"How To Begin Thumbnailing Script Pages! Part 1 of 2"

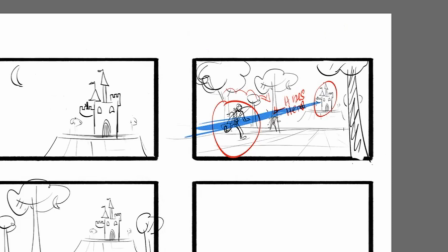[24:38]
I've got the camera on this side of my character,
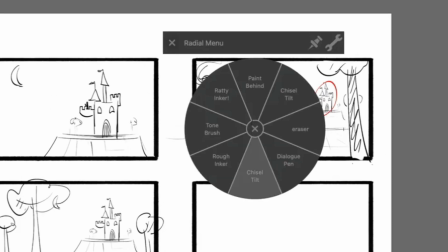[24:44]
which means this character needs to be, this character is going from screen left to right,
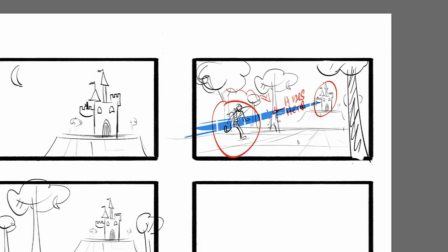[24:50]
and the character is looking off towards screen right. So when I cut to my new shot, I have to maintain continuity.
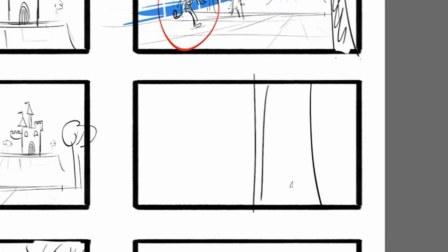[24:56]
So what I'm gonna do is put these two lines right here, and this right here with this great description is my tree, okay? Here's my tree, and I'll also put down in the background just some lines, but basically to give myself a ground plane of where I came.
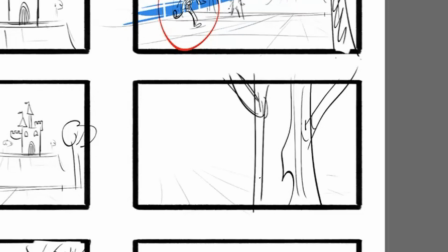[25:12]
Basically, we're talking about perspective. We're not talking about heavy perspective today, but we do have like a this is our horizon line and our vanishing point, which I'm not putting in right now, but I'll put the other trees in the background here. And then I will take the same drawing, and I'm going to erase this thing up here because, well, actually, I'll copy this.
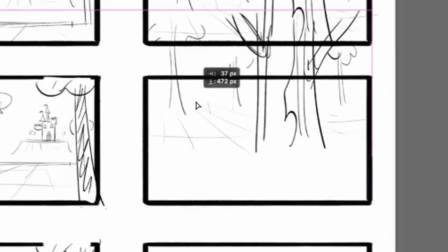[25:33]
Command C, Command V, and I'll just drag that down here so it's pretty much registered.
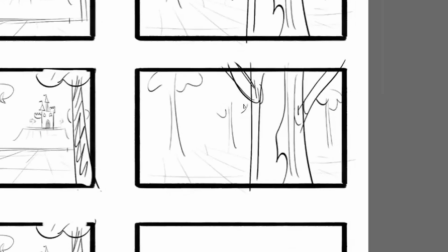[25:39]
And then I'll have our guy pop out, but I want to keep him covered, so maybe I'll give him a mask. And I'll also have him with a telescope. So I know that I have a guy looking through a telescope, and I know I have to have him looking towards screen right.
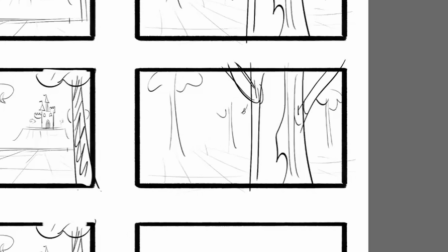[25:53]
So what I'll do is I'll draw something like this just to get my head wrapped around it. Telescope, shape like this. And then a human, the eyeballs here. So here's, maybe they got, I know I had this character with really crazy hair.
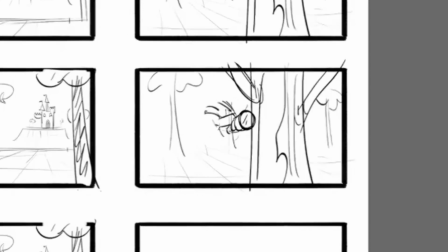[26:10]
Maybe they have like a ninja mask or something like that. And then, of course, ninjas in the medieval days don't work. But I'll put this guy, he's got a face mask on, shoulders, and I'll put one hand here.
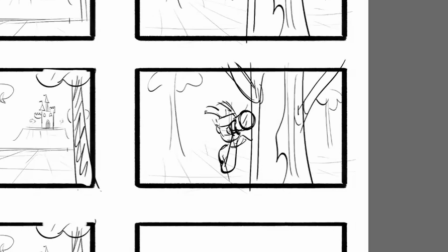[26:24]
And this is super rough. And another hand here holding it. So now I have them lean out. I can even use an arrow. And so now I'm giving you some information about a character looking at something, but I'm not showing what the character's looking at, right?
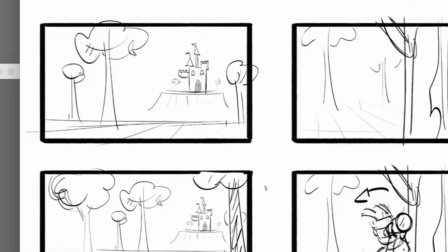[26:39]
And so if I can go back to the pages for a moment and refresh our memory,
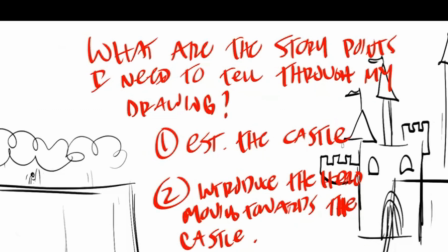[26:45]
we've done the establishing shot of the castle. We've introduced the hero moving towards the castle.
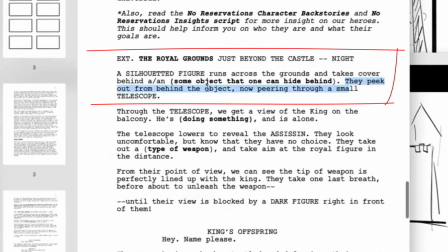[26:51]
So we already through those 2 story points. The next one is they peek out from behind the object, now peering through a small telescope.
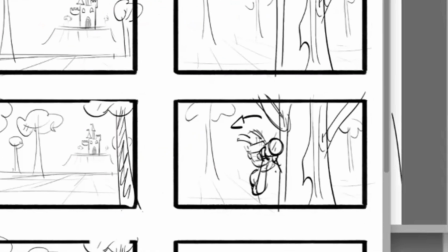[26:58]
I just did that part. Boom. Right here. Small telescope. What's the next story point?
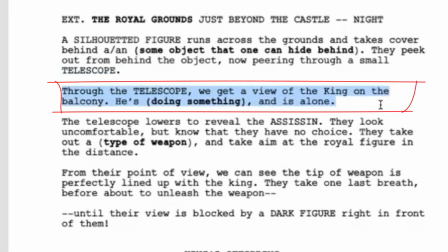[27:07]
Through the telescope, we get a view of the king on the balcony. He's drinking and is alone.
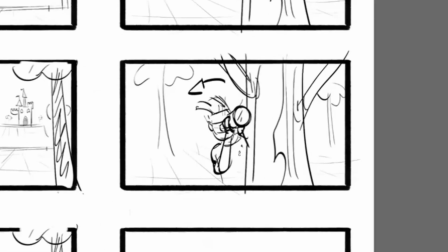[27:13]
So can I tell that story point in this current camera shot? And the answer is no, I really can't do that.
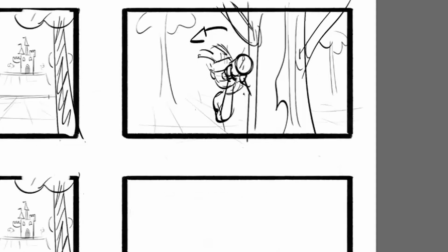[27:19]
If I was close enough, maybe I could see the reflection on here, but I really can't.
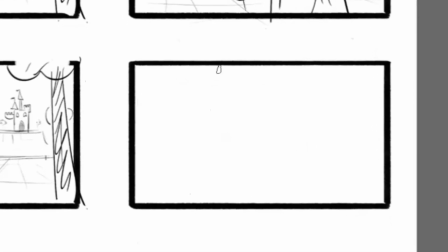[27:23]
So what I want to do, and what could be really fun, is just do your classic, like through the spyglass shot.
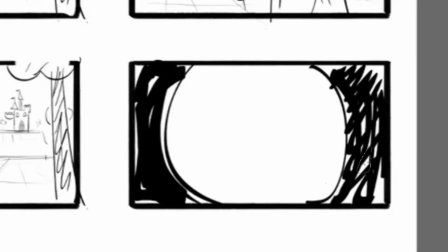[27:31]
It's like looking through binocular, but it's not. And if I did this really nicely, I could even do this.
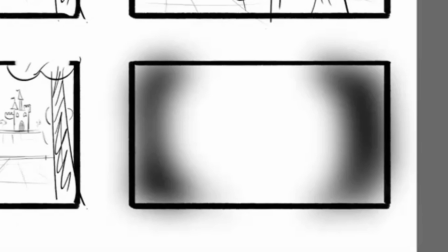[27:39]
And a filter, Gaussian blur, and make it really blurry, like you're looking through the telescope.
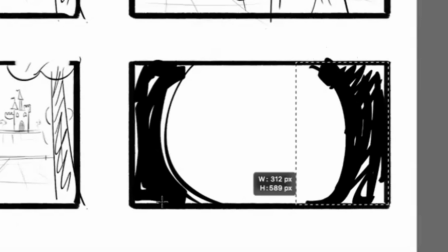[27:45]
But I think the only way I would really be able to do that is if I first made all the stuff really nice and black.
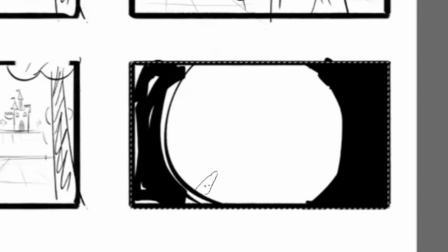[27:53]
And I'm adding this to you guys just to show you the potential of what you can do in these kind of shots. So here's my spyglass. Typically when you watch movies where people are looking for binoculars, it's always really blurry, right?
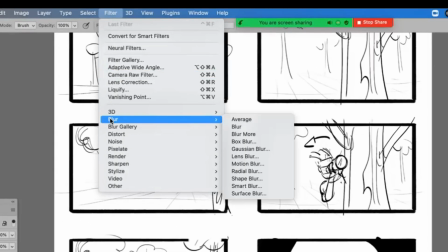[28:07]
So now that I've done that, I can go to filter, Gaussian, and I can play with the slider.
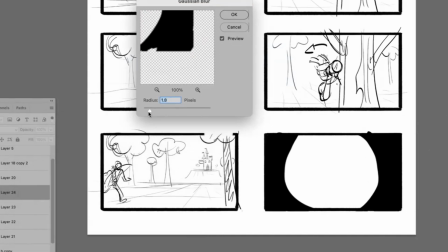[28:12]
That's too much, and I'll put it at 0. I'll bring it up to 1.8, 3.7. I feel like this number 16 is a good one to have it at.
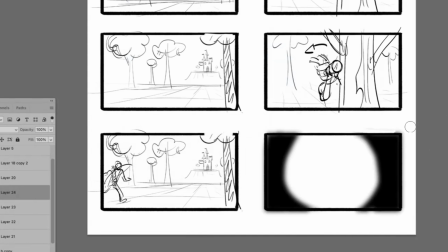[28:23]
It feels really nice and blurry, and it's my overlay. I'll put OL for overlay, and then beneath it, I'll just draw that balcony again.
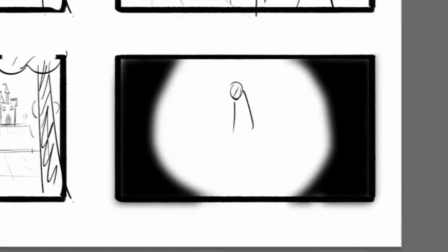[28:33]
I'll figure out where my king is. Here's my king character right here. And maybe he's drinking from his goblet. So now, for the first time, we're getting a good view. On another layer, I'll draw the balcony.
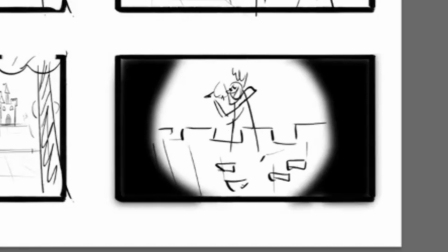[28:46]
Put some bricks here just to give a sense of people can understand what that is. And now I have a better idea of what this character is.
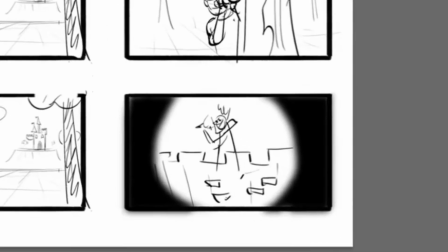[28:54]
If I want to even get even more in the weeds, what I could do is off of this shot, I'll have to make a whole new layer, by the way. I'm going to save this. I'm going to copy it because I'm out of pages, and I'm going to have to take all this information.
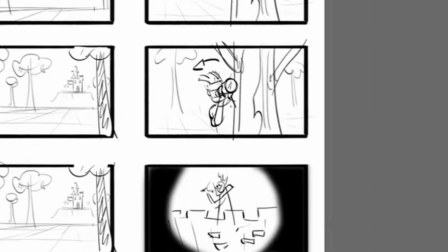[29:10]
This is why I don't like thumbing on here, but I'm going to get that. See, I don't even know where everything is now.
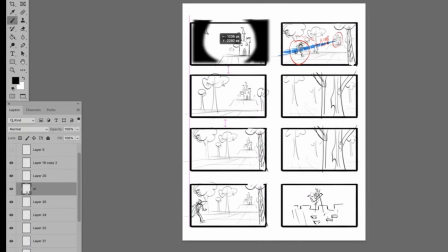[29:16]
My goal is to take this, move that up here to my new panel, because this is the second page. Let's find that, and the king. Okay, I got them all. Great. I'll move them over here. I'll put a K for king so I know.
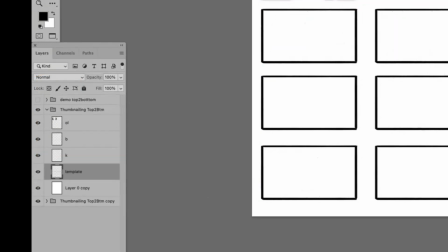[29:30]
B for balcony. So I've got that. I'll get rid of everything else in this. And what I would have done in this first shot, let's go back to this first shot,
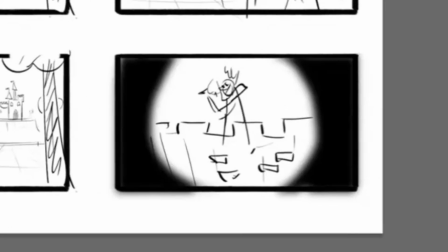[29:38]
is I would have done kind of the blurry shot to imply the telescope is still focusing. So I might hit that, and I might do that first.
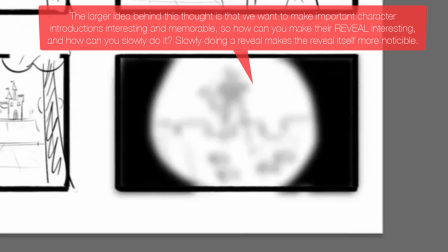[29:47]
And the reason why I'm doing this again, I like to introduce ideas slowly to make it resonate more. So when you're first looking through his telescope, you're seeing a blurry image. Then when you get to the next shot up here, the image comes into focus.
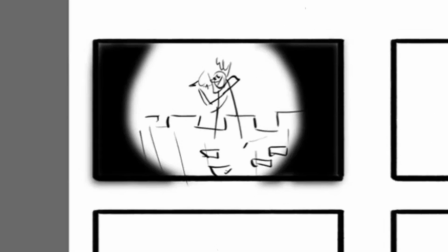[30:02]
So now I'm revealing a character. I haven't done anything. I haven't thought about his actual performance and what he's actually doing. So I'd have to make that, I'd have to come up with some acting and set up with who he is as a character. Is he a drunk? Is he a nice king? What's his deal?
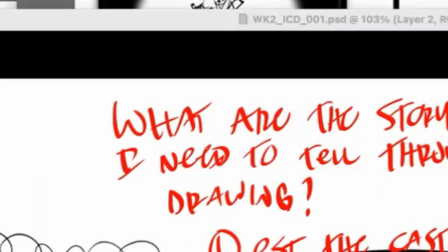[30:20]
Okay, so now the next story point is here, which is we see a view of the king on the balcony drinking.
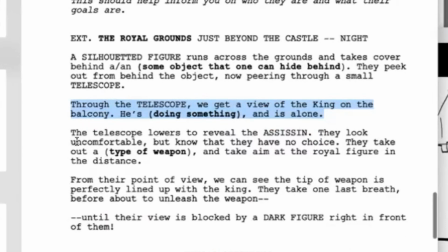[30:29]
I've just fulfilled that story point, so I'm done. Now I read the next part. The telescope lowers to reveal the assassin.
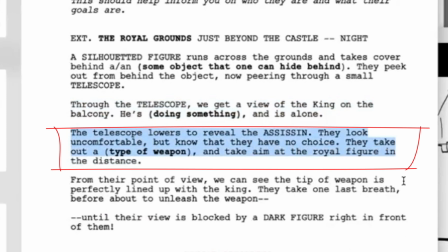[30:36]
They look uncomfortable, but know that they have no choice. They take out a type of weapon and aim at the royal figure in the distance.
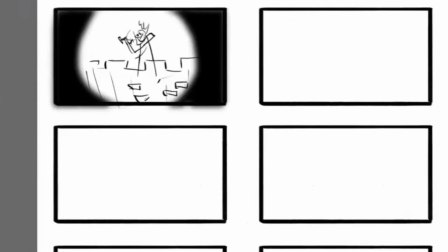[30:43]
So now, that's the next story point. I got to ask myself the question, can I show what that person looks like in this shot?
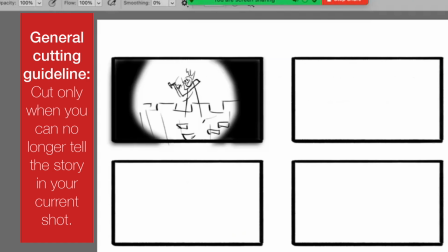[30:50]
No, I can't. So the answer is I've got to go to a new shot to figure out what my guy looks like. So there's different ways of doing it. And when I'm thumbnailing, again, I'm actually boarding kind of straight ahead, but if you're thumbnailing, there's different ways like, well, how do I show the guy's face?
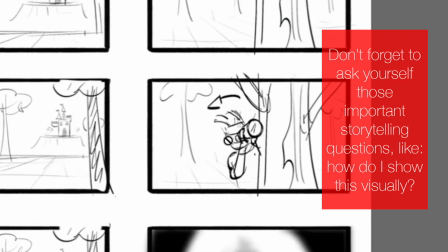[31:05]
Well, if I look at my previous thumbnail panel and I saw him in this configuration, well, what if I cut to this same shot, but I cut a little closer?
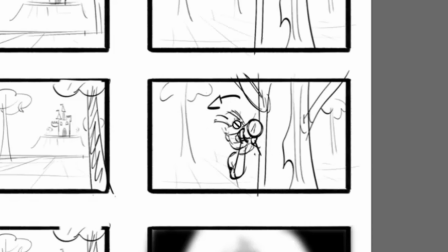[31:14]
And the reason why I want to cut closer is I can't show the details of his face on this wide, but I can if I'm closer.
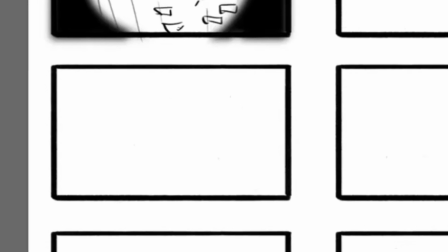[31:22]
So what if I do this? What if I cut to that same angle? And I'm going to redraw it. So I have the telescope here. It's on a different layer. I'm going to turn it down for a second. And on another layer, I'm going to draw a person's head in here behind it to get a sense of how big or small I want their head to be.
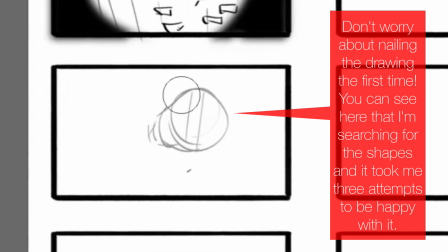[31:41]
And kind of so I know where their eye is, because their eye is usually in that area. So I'm going to do this with the guy. I'm going to put like a mask on here.
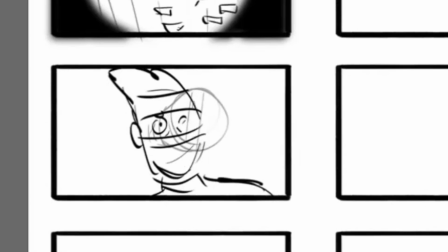[31:52]
Shoulders are leaning this way. He's leaning out. He's got a whole mask on. And then I'm going to put a little bit of tree in the foreground right here. Here's my tree edge. I might even paint that behind a little bit on my thumbnail and put it in the foreground. And now I've got it all figured out. I've got my telescope here.
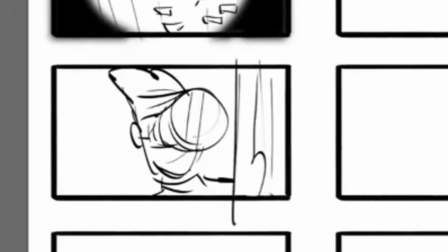[32:11]
So in this shot, what's cool is I'm letting the telescope block the entire guy's face so I can do what you call a reveal. I'll have one hand here holding the telescope.
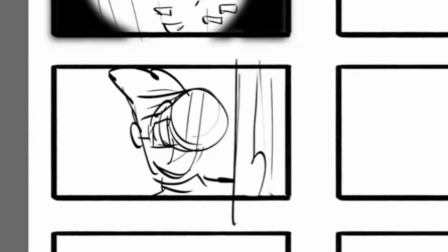[32:24]
I don't like the way they drew that, but it really doesn't matter so much at this point. There's another, and I'll just say he's doing one hand hold. And now I want to do a reveal. I'll take these 3 drawings and I will
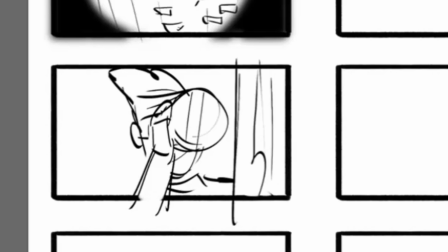[32:39]
copy them and I'll pull them down to this next layer.
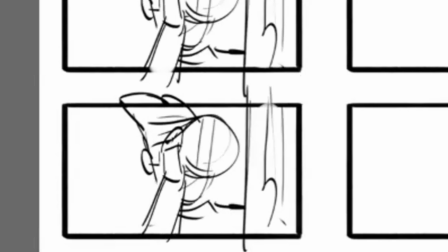[32:45]
And now I'll just have him lower the hand, and telescope. I'll just go like this, like that.